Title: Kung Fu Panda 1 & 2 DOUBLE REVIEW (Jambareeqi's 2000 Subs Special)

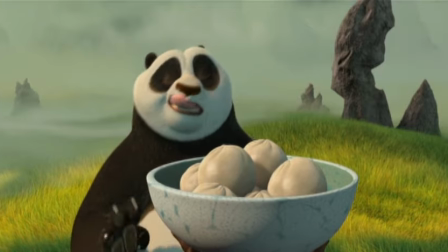Heck, the training method involves Shifu using Poe's love of food to his advantage,
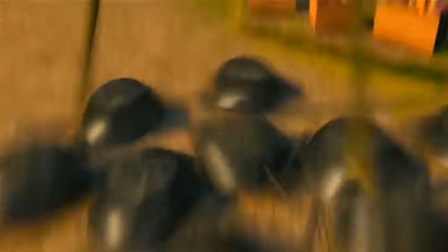which leads to some unique and funny exercises, which are cleverly utilised in the film's finale, which gives the training some weight and importance.
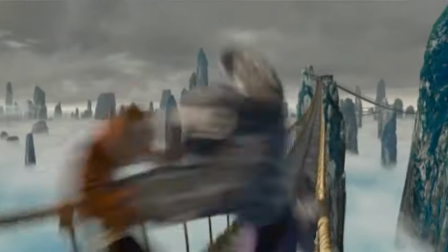It's not just the training that's solid. The fight scenes are also super impressive.
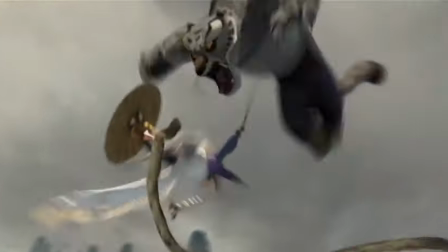The choreography for every fight is full of active intensity and realistic motion.
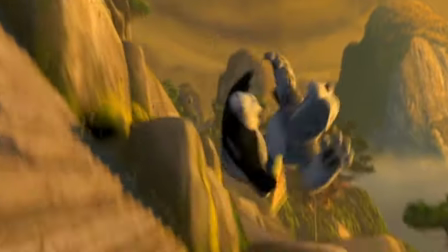These martial arts sequences are shot brilliantly too.
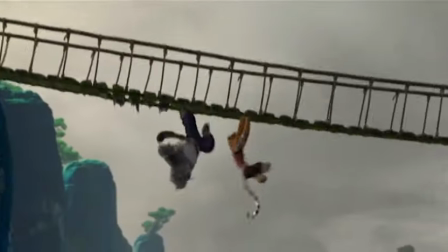The filmmakers use the camera to capture the energy of the fights and show as much detail as possible to illustrate the skills of each fighter.
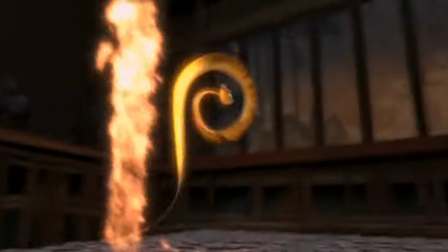Each character has their own fighting style too, depending on their personality and animal design, which makes for some unique action.
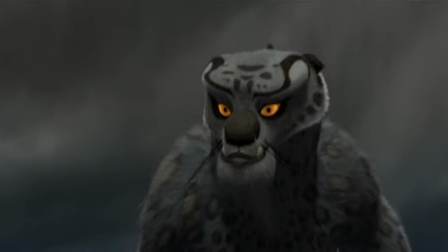Now, I will admit that the film's villain, Tai Lung, isn't very interesting. I could see what the writers intended to do with him.
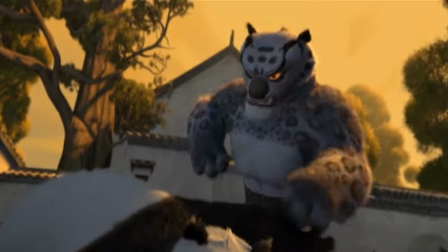They wanted him to be a cold, calculated and sophisticated bad guy.
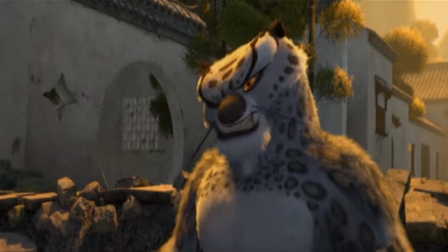The problem is that the film doesn't really do much with these traits and focuses more on his desperation to become the Dragon Warrior.
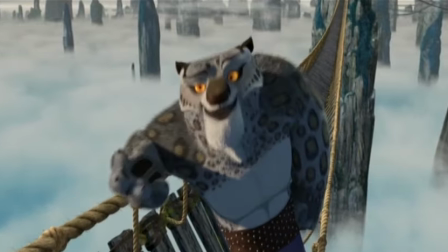I will admit that he's not a very memorable villain because of this. However, the film does an amazing job presenting Tai Lung.
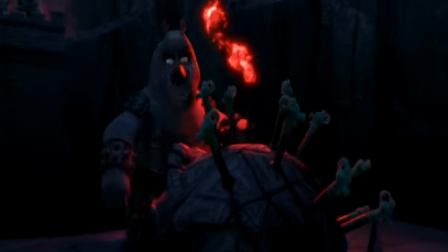When we first meet him, he's locked away securely and surrounded by thousands of guards.
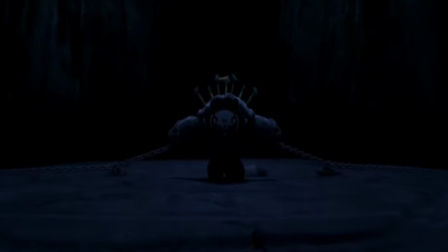He has his head down, he's thinking, plotting, and scheming. This shows the magnitude of his threat.
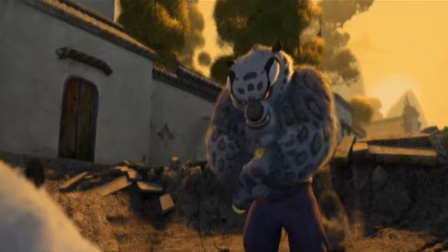This guy is dangerous and confident. That is scary! Tai Lung also plays a big part in Shifu's character arc.
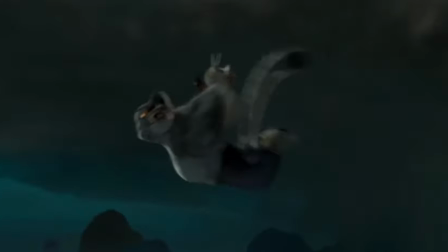Tai Lung was raised and taught Kung Fu by Shifu, so there's a strong emotional relation between both characters,
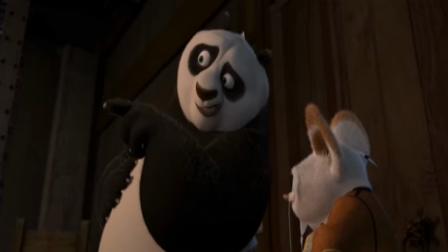which not only adds tension to the narrative, but also adds depth to Shifu's lack of self-confidence.
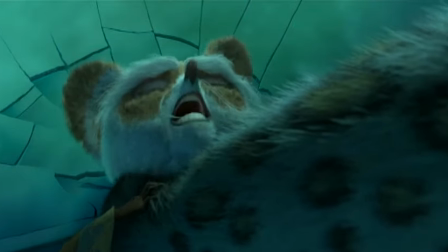Shifu identifies Tai Lung as one of his failures and lets this skilt him into thinking that he's not a skilled enough teacher.
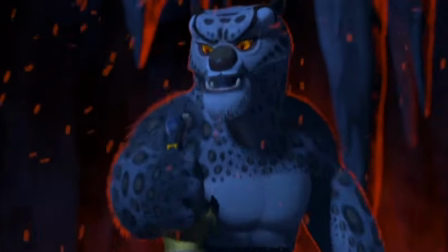It's like Tai Lung represents Shifu's self-doubt, which is pretty deep storytelling.
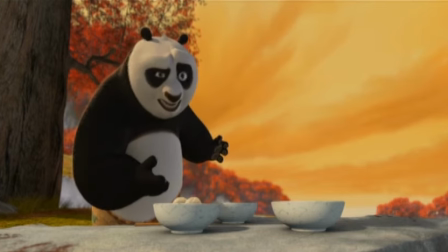The aspect that supports this film's intelligent poignancy and clever comedy has to be its visuals.
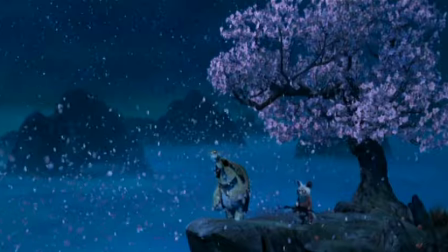This is a really colourful movie. It uses a wide colour palette to create some dazzling, vibrant imagery.
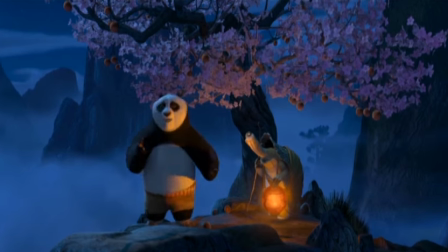The film also uses colour to indicate moods and tones.
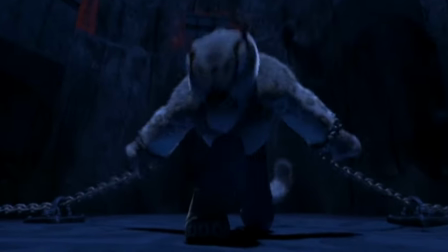Red means power, green means knowledge, blue means evil or negativity, yellow means happiness, pink means beauty.
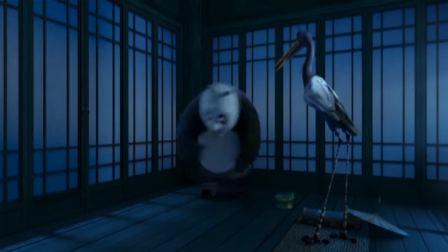The film's comedy is also elevated by the visuals. The animation for the slapstick and pratfalls is directed with a keen sense of timing, pacing and response.
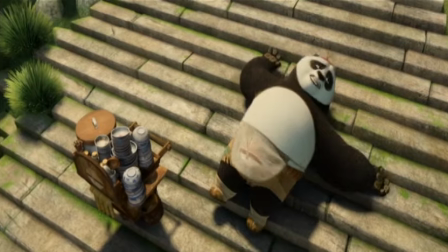The on-screen jokes work because there's some precision and planning into each gag.
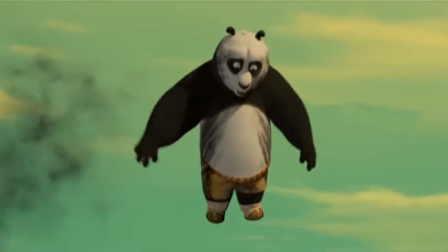It's like watching a Tex Avery or Chuck Jones cartoon, it's that well executed.
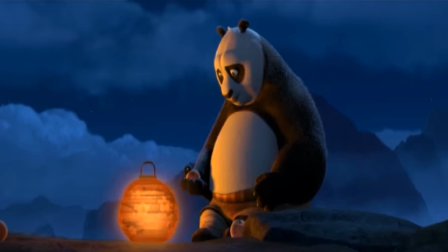At the same time, the cartoony designs are also utilised in the drama's favour.
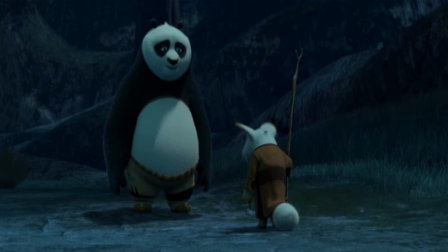The character's bold, expressive faces are used to convey strong emotions, like sadness, confusion or deep thought.
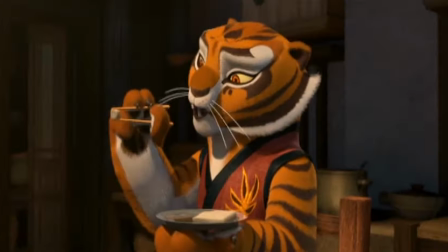Like I said, the comedic elements of the film are taken advantage of to strengthen the film's drama.
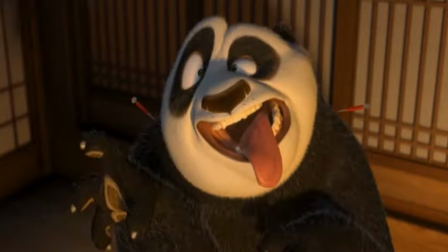In addition, one of the most notable parts of the film's visuals is how it utilizes 2D animation in a 3D film.
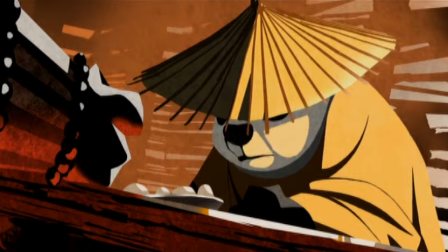Poe's dreams are visualized through a striking anime art style.
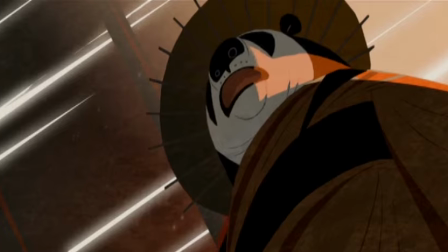It's a clever way of dividing reality and fantasy because it helps to illustrate a sense of exaggeration.
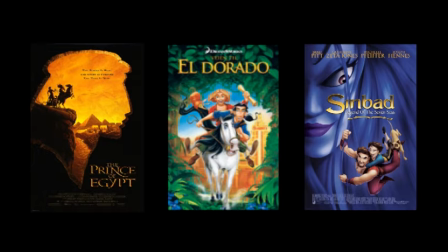Plus, it takes things back to the studio's roots in 2D animation. To conclude, Kung Fu Panda is an amazing film to me.
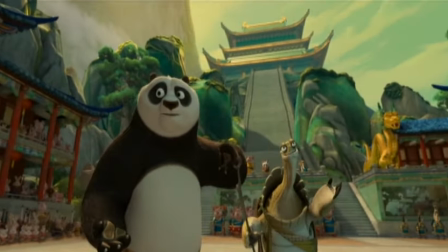It proves that animated family films can have a good balance of dramatic integrity and a sense of humour.
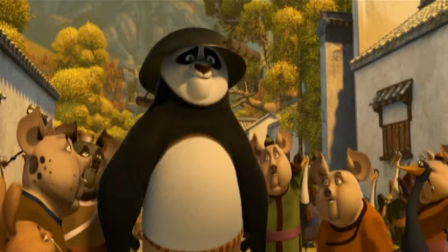It took a silly idea, embraced it, and expanded it into intelligent cinematic brilliance. It has to be one of my favourite DreamWorks animated movies. So, could DreamWorks make a good Kung Fu Panda sequel? Well, let's find out as I discuss Kung Fu Panda 2.
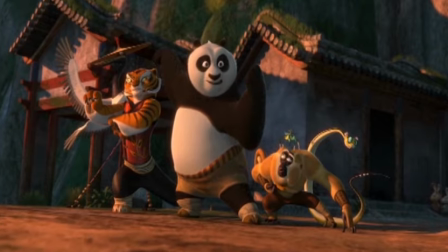Kung Fu Panda 2 follows Poe and the Furious Five as they go on a quest to stop the evil peacock Shen,
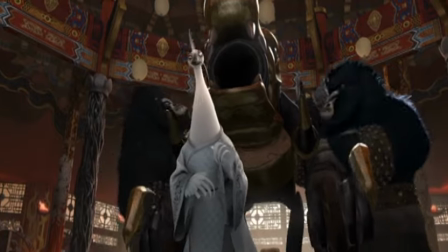who has created a cannon to defeat legendary martial artists and take over China.
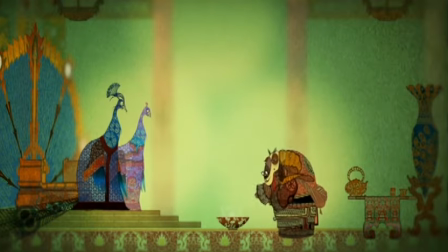You see, Shen's family fortune teller prophesies that a panda will one day defeat him if he goes down a dark path.
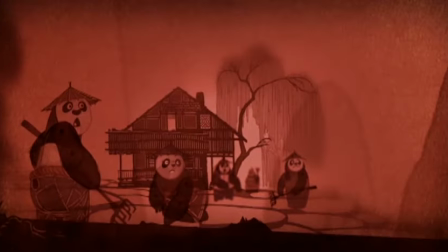In fear, Shen slaughtered all the pandas of China and doesn't know that Poe is still alive.
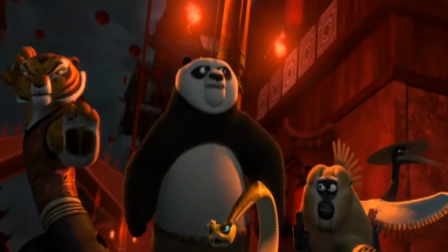As Poe takes on Shen and his army, memories of his past start flooding back and interrupt his focus.
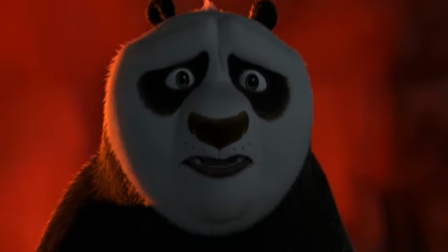Can Poe discover his origins through Shen and stop him from dominating China?
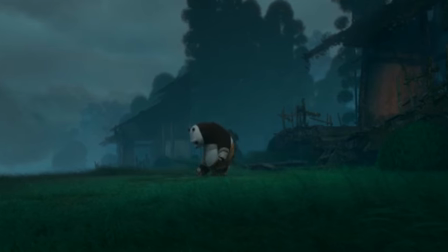Instead of treading the same ground as the first film, Kung Fu Panda 2 expands on its predecessor and creates a sequel that feels justified.